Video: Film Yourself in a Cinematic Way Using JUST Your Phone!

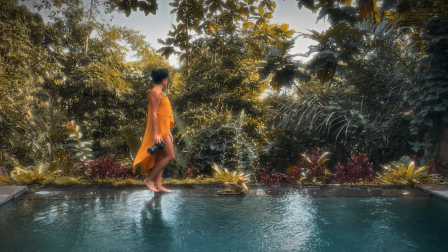This clip here, for instance, it was very sharp. So what I did is adding the bloom effect to soften the highlights.
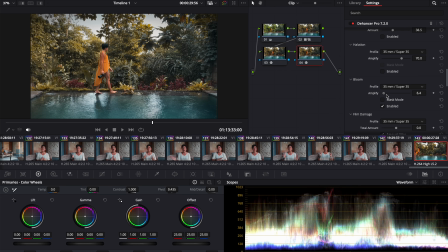And now the image looks a little bit softer and less digital. I'm going to put the link below for the Enhancer for you to try it out for free to see if you like it. But this is a trick I always use when I want to create film effects on my footage and mostly in my travel vlogs as well.
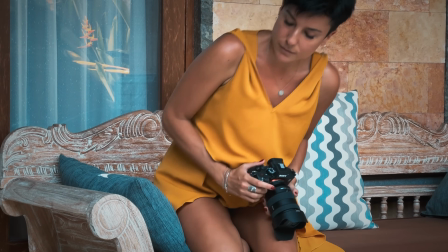And another important tip to add movement in your footage is adding keyframes in
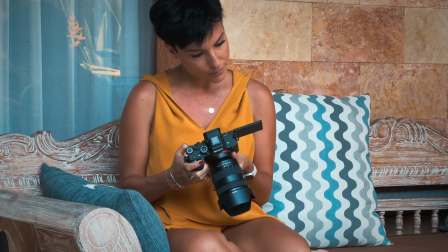post-production to create a fake zoom in and zoom out in the image.
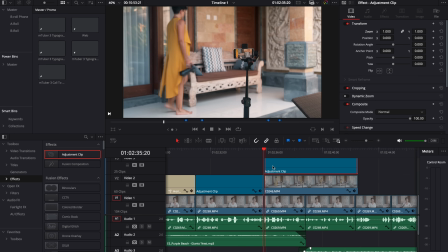This is super good when you are recording yourself because many times you don't have movement with your camera, but you can do it in post-production.
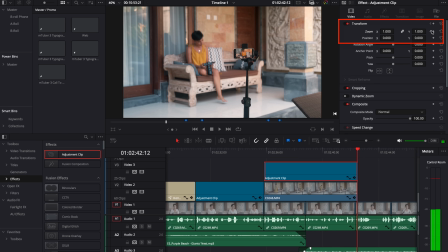All you have to do is drop in a keyframe at the beginning of the clip and another one in the end, zoomed in or zoomed out, as you please. So for example, in the end clip of my intro,
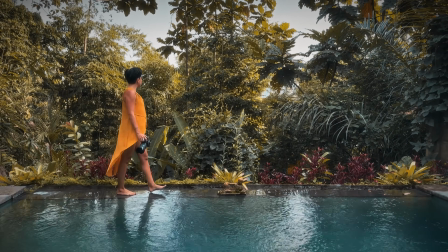I did a zoom out effect with keyframes, and I think it looks very cool and very cinematic. So this is something you can do as well. Obviously, I'm going to put the link to the gimbal below.
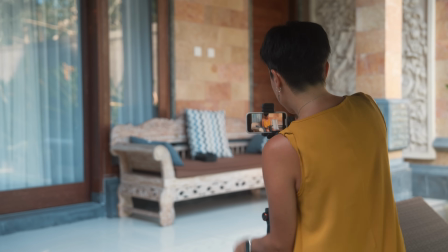I think it's a very inexpensive piece of gear, considering that you are saving thousands on cameras, lenses, and other pieces of gear. So if you are a solo creator which uses just your phone, I think this gimbal is very useful for you to create cinematic videos. As you saw in the intro, you can create amazing videos using just your phone and the tips I told you today. So as usual, subscribe to my channel if you didn't yet and you want to keep learning on a weekly basis with me, and I will see you in the next one. Mwah. Big love from Bali.